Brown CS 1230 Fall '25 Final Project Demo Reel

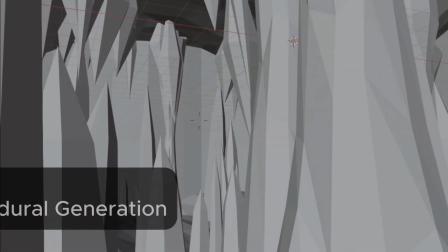For this project, we implemented a procedural crystal cave geometry generator, combining a Perlin noise-driven height field cave shell with stochastic instancing of crystals and pillars.
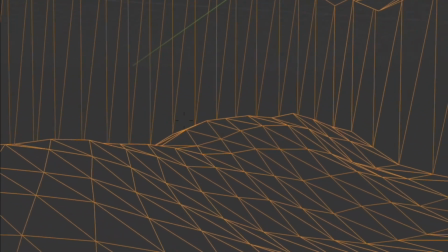The shell is built on a regular grid, controlled by parameters that adjust the tessellation level and overall scale while preserving the overall tunnel shape, which uses layered Perlin noise to make the shell more jagged and cave-like.
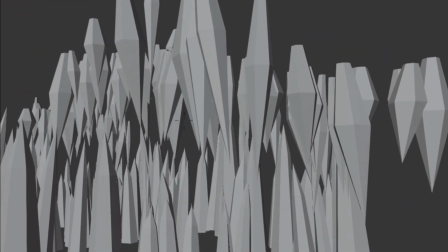Crystals were implemented as parametric polyhedra instanced stochastically along the tunnel. Randomized height, radius, tilt, and twist together with shared segment counts control how faceted they appear.
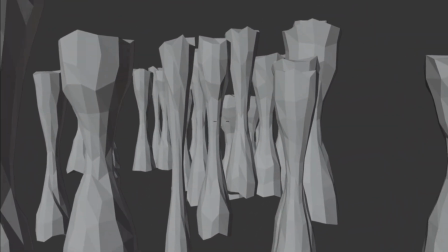Rock pillars were then constructed from stacked rings that interpolate in radius from the floor to the ceiling with additional jitters, so even the supporting structures feel irregular and organic.
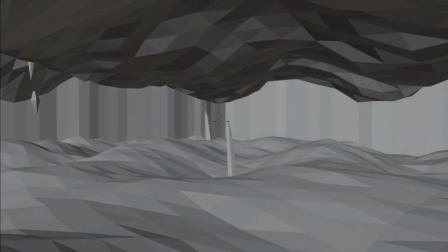A few simple parameters control how many crystals and pillars are created and how detailed they are, which makes it easy to dial the scene from sparse to very dense.
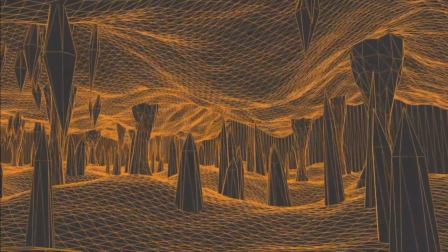Altogether, these give us a flexible procedural cave that we can reuse across many different parameter settings.
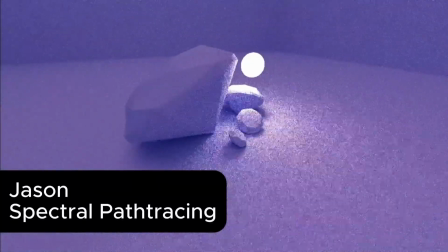For the core pipeline, spectral path tracing was integrated as the core renderer.
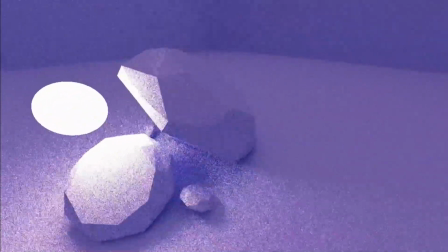Switching from ray tracing to path tracing lets us have global illumination, allowing us to make the spectral phenomena more visually striking.
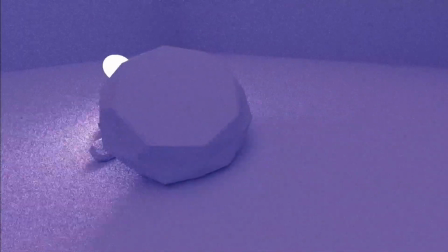By using spectral rendering, we can model unique effects by changing the way we represent light. Instead of the typical R, G, and B values, we represent rays of the entire spectrum of light.
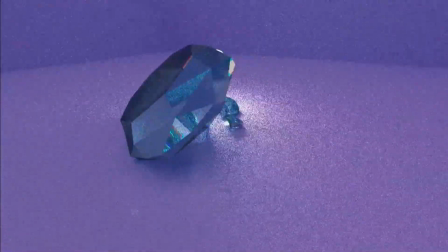This allows us to model effects such as diffraction, in which we split up light as it hits a surface based off of its index of refraction.
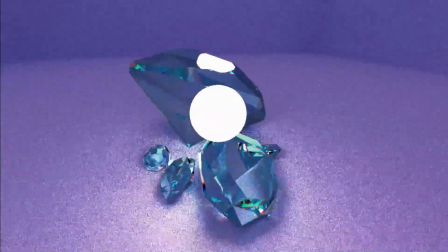With this, we can see bouncing rainbows in our materials, as well as the caustics projected onto surrounding surfaces.
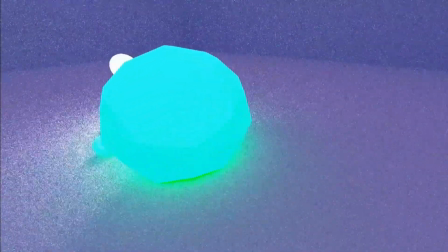Or we can model effects such as fluorescence, in which a material converts invisible wavelengths of light into visible wavelengths,
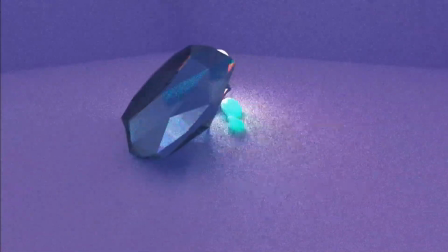giving us the visual look of a material glowing, while still conserving energy across the spectrum. Or we can do both and see how these unique effects play on one another.
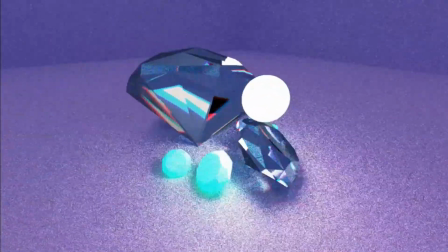My part of the project was implementing area lights.
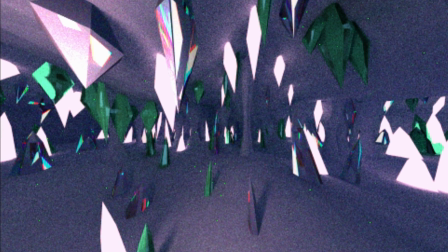With area lights, the light is represented as a surface, and soft shadows are produced by sampling multiple random points on that surface.
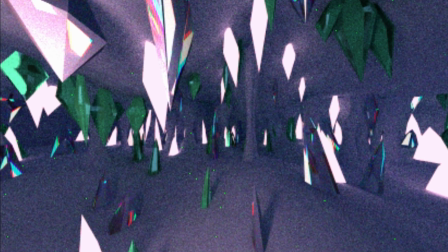The ratio of unincluded to total shadow ray determines the softness of a shadow.
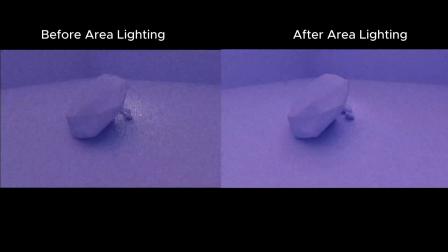Compared to emissive spheres, area spherical lights give more uniform lighting throughout the scene, especially at lower sample counts. The trade-off is that we only sample them for primary rays or rays from the camera.
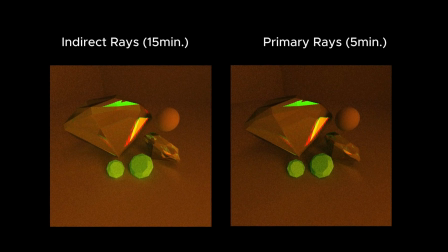Indirect rays and spectral rendering don't sample them for performance reasons.
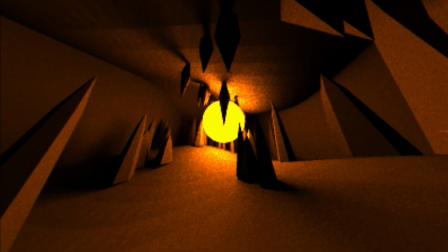We can combine these two together when area lights can be used to brighten the scene, while emissive spheres are used to create more of the effects for spectral rendering.
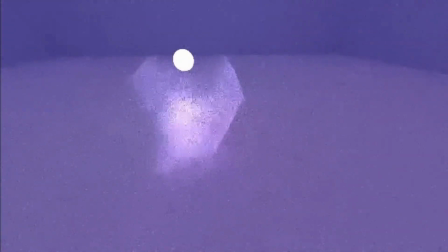To render non-solid objects like smoke or fog, we use ray marching within the region of the volume, sampling the densities at given points in the interval.
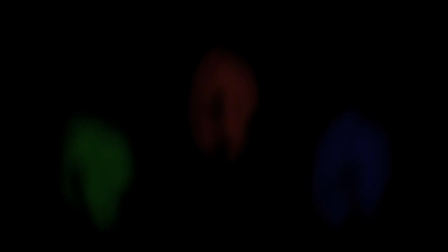Once we accumulate these densities, we calculate the transmission of light using the Beer-Lambert law.
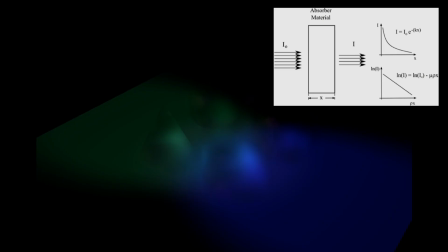Once we can find the regions where light is being obscured, we replace where light should have been with our chosen color.
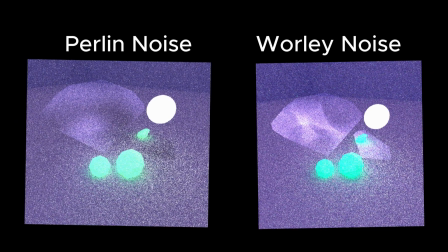We create our own noise algorithms for Perlin noise and Worley noise to create these cool patterns for volumetrics,
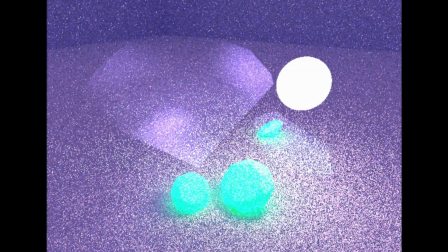as well as blending them together with different octaves and creating these nice little cloud patterns.
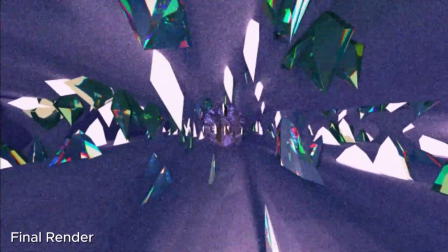Overall, the result is where we can create this beautiful cave scene combining all the features that we've done, as you'll see right now.